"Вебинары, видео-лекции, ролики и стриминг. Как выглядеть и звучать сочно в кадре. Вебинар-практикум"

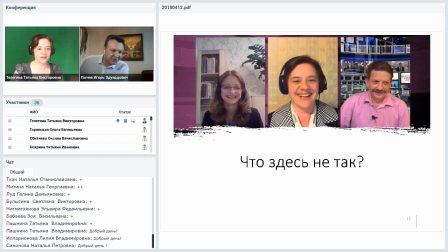(40:56)
Да, коллеги, пишите в чат, и какие-то более, может быть, большие вопросы можно писать во вкладку «Вопросы».
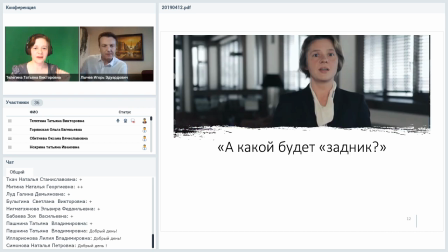(41:05)
И еще... момент, на котором хотелось бы остановиться, как раз про задник, то, с чем связан вопрос выбора одежды. Всегда перед тем, как идти, тоже по собственному опыту, идти на какие-то съемки,
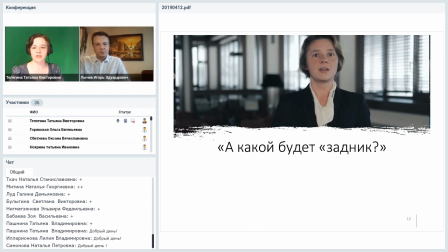(41:25)
либо участвовать в записях каких-то передач, тех же видеолекций и прочее, всегда интересуйтесь, какой будет задник. Задник – это вот тот самый задний фон, на котором и происходит запись.
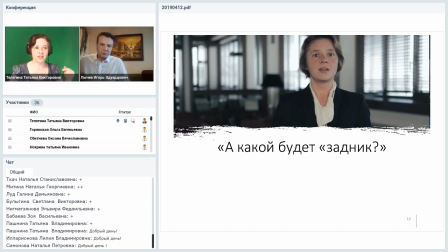(41:39)
Причем здесь важно учитывать такой момент, что вот эта зеленая тряпочка хромакейная, на которой происходит запись в студии или в домашней студии, она потом будет меняться на другой фон, который будет называться задником. Поэтому лучше спрашивать про тот фон, который будет в результате,
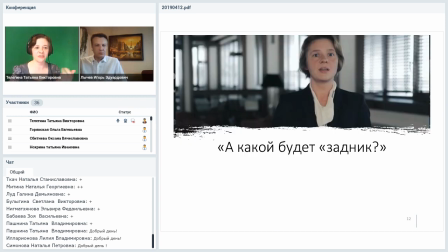(41:59)
а не в самом начале, не тот, который на фоне которого мы снимаемся. Ну, давайте по этому кадру. Да, вот прям по этому кадру. Коротко остановимся. Вот смотрите, действительно, Татьяна, я, во-первых, хотел сказать, что очень выигрышно вы выбрали кадр, он очень эмоциональный, очень экспрессивный,
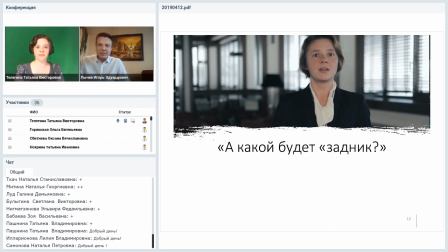(42:18)
такое ощущение, как будто бы вообще это кадр из фильма. Вы здесь прекрасны. Вот. Почти трейлер курса. Трейлер курса. Да. Триллер. Триллер. Опять же, понимаете, в зависимости от чего, если мы хотим добиться какой-то напряженности в кадре, да, все такое в черных тонах,
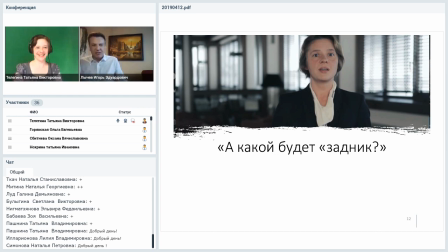(42:37)
и вот это выползающий из ада педагоги в кадре, то, наверное, абсолютно все правомочно. Я просто представила. Да. То есть, сам по себе кадр очень органичен и очень красив.
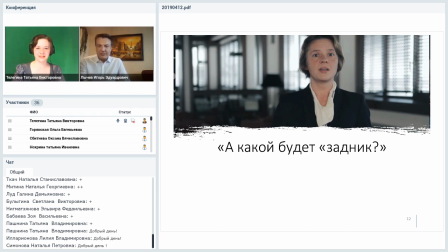(42:56)
Но с учетом того, что так называемый задник, фон, на фоне чего вы снимаетесь, это какое-то помещение, где преобладают черные и белые цвета. Соответственно, вот я вижу черный подоконник, черный там, еще пол, офис, белые стены.
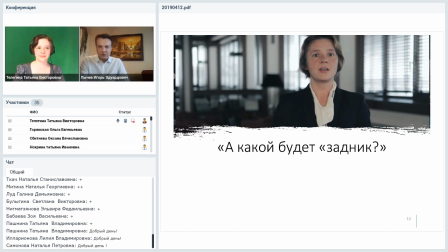(43:11)
И в вашем гардеробе, соответственно, присутствует черный пиджак и белая блуза, шаль. То есть, таким образом, вы как бы сливаетесь с фоном. То есть вы, что называется, мимикрируете под тот задник, на фоне которого вы снимаетесь.
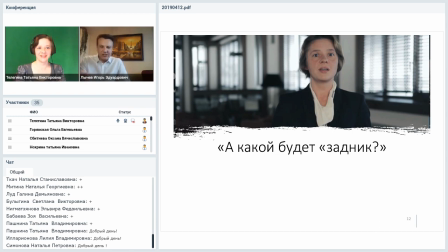(43:27)
Может быть, это не самая удачная картинка, когда, вот представьте, если вы вот сейчас на фоне зеленого хромакея, да, и вы сидите в зеленой блузе. Ну, как это будет смотреться? Тем более, если это зелень будет...
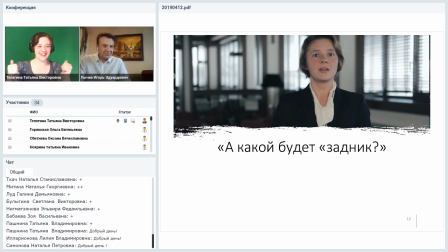(43:42)
При вырезке хромакея зеленая блуза вырежется, останется одна голова. Вот, а вы знаете, мне кажется, что нашим слушателям сегодня не очень интересно, потому что ни одного вопроса не поступает. Вопрос к слушателям.
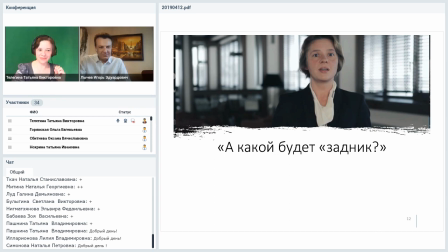Ваша реакция в чат. Сейчас напишут, дойдем дальше, и напишут.
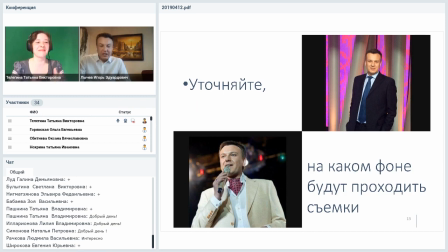(44:11)
Интересно, они замерли. Замерли, восторженно слушая. Восторженно. Да, кстати, вот по поводу. Ага. По поводу. В продолжении темы, когда я отправляюсь на ведение какого-то мероприятия, либо на запись телевизионной программы,
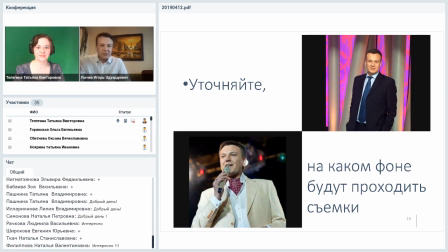(44:26)
я всегда задаю вопрос, но опять же, это уже профессионально, я всегда задаю вопрос, на фоне какого цвета будет задник, либо если это концертная программа, либо если это концертная программа, то какого цвета будет занавес.
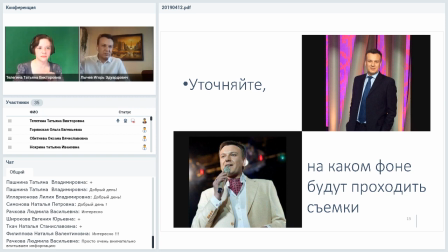(44:42)
Да, потому что если это концертный зал, то ты можешь работать на фоне занавеса. И вот эти две фотографии, они как раз-таки и демонстрируют то, о чем я сейчас говорю.